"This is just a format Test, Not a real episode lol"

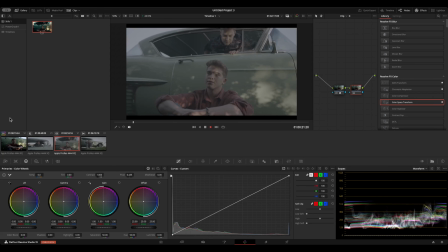7s
So, here's some footage that I have downloaded from Artlist, ArtGrid Max, or Artlist Max, technically.
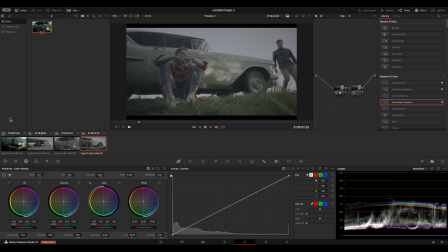17s
It was shot on the 6K Dragon X from Red.
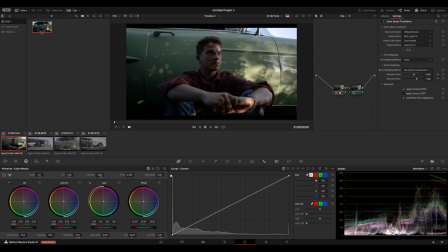22s
It portrays a road trip where you have a sad person.
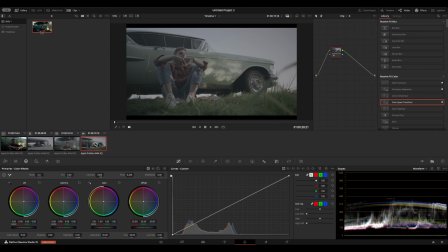28s
This other person reaches in and tries to cheer them up. It seems as though it's two lovers on a road trip, based upon how the rest of the clips play out. But I like the sequence here of the sad car getting cheered up shot.
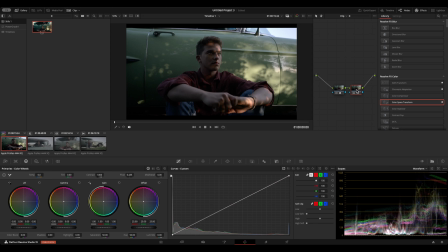43s
It's all in log footage. Those of you who don't know what logarithmic footage is, this is a normalized image. Black is at the bottom of our histogram over here. Let me just double check and make sure.
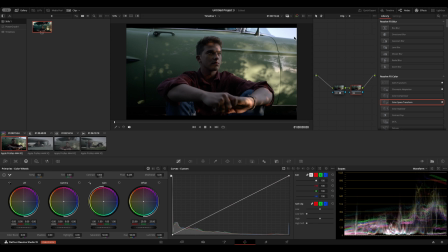58s
Yes, I am. Cool. White would be up here near the top of our histogram, though technically we're clipping, and so it's blue that's up there. That can happen sometimes. We can manage that if we were working in display referred color, but we're not.
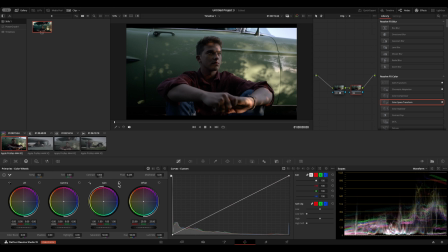71s
We're going to be doing some scene referred and some film emulation transforms and some interesting things like that. But logarithmic footage is encoded non-linearly. So what that would mean is if you look here at our curve, this is a linearized curve.
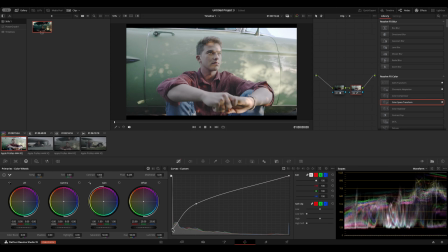89s
Logarithmic curve would be something sort of akin to this.
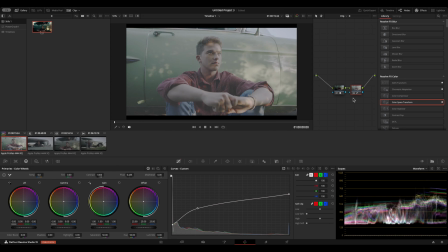98s
Not exactly, but, you know, sort of akin to that. If we bounce back and forth, we can maybe try to match it a bit better.
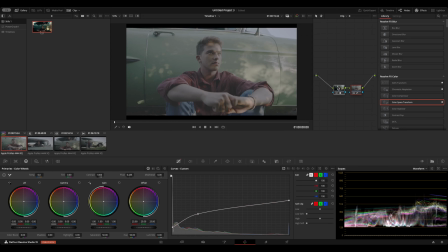114s
Yeah, the idea behind log footage is so that, you know how this is a line from top to bottom? If you bend that line, you're able to actually capture more of the line in the box that you have here before it clips.
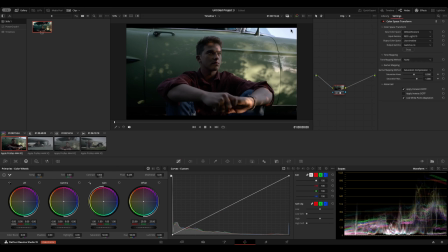128s
So that when we normalize, as you can see here, the sky is what's clipping because the cinematographer on this actually tried to keep most values within range. I don't know their lighting setup or their
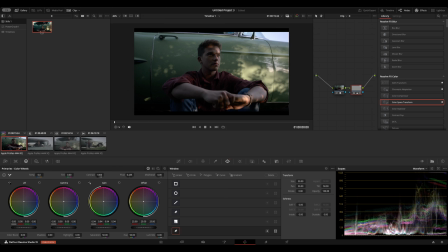142s
flag and diffusion setup, but it seems though they went out of the way to make sure that everything was still within video range, despite the footage being shot in log. But you can always take values that are outside of range when you linearize and bring those back in.
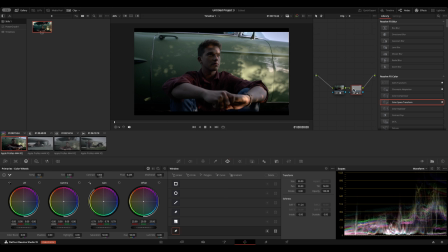157s
It's super handy. It's great. It's a concept and a technique that was originally done for film scans because film scans have way more dynamic range than the 5 to 8 stops that most display formats have. And now digital cameras do too, and it's fun.
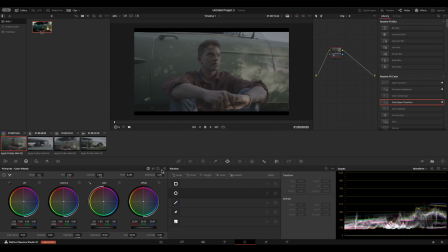173s
The other benefit of it is when you are working display referred entirely, not transforming to display, but you're just completely straight from log into your display refer, you can completely just make your own contrast curve and your own exposure from scratch.
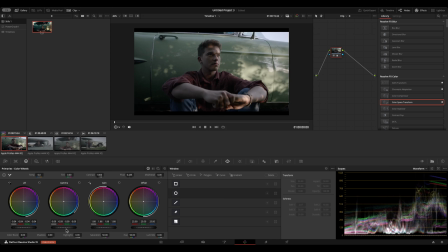192s
Like the density is what you're controlling. All of the information and detail that you would typically have dictated by the health of the negative, as they say, is now something that you have full control over.
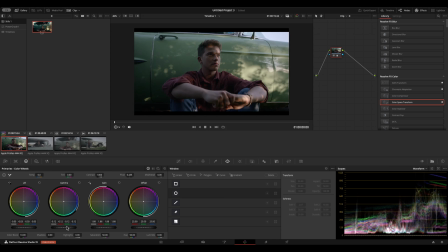209s
You want to make it more milky and then bring the midtones down so that it feels a bit more muddy and shadowed on our protagonist here, you can do that. Or if you want to drop the shadows and then open it up so that it's more airy and light, you can do that as well. You can push individual tones around.
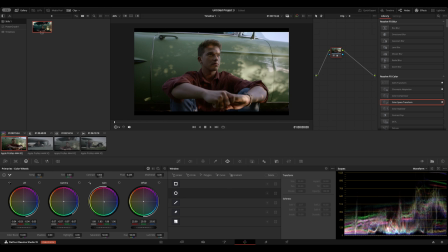227s
So let's warm up the shadows and then let's actually cool off the highlights so it feels more midday, or we can do the opposite. This looks like it's golden hour, or at least around golden hour. So let's really push that late afternoon kind of vibe.
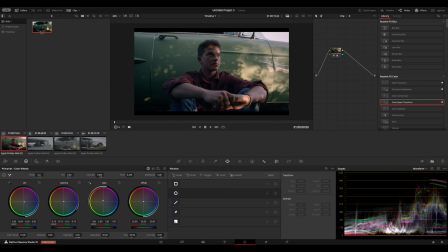245s
Let's make that a bit more pink. And then we'll take this. I'll make this a bit more blue. And then we'll take this. We'll try to clean up the skin tones slightly with this.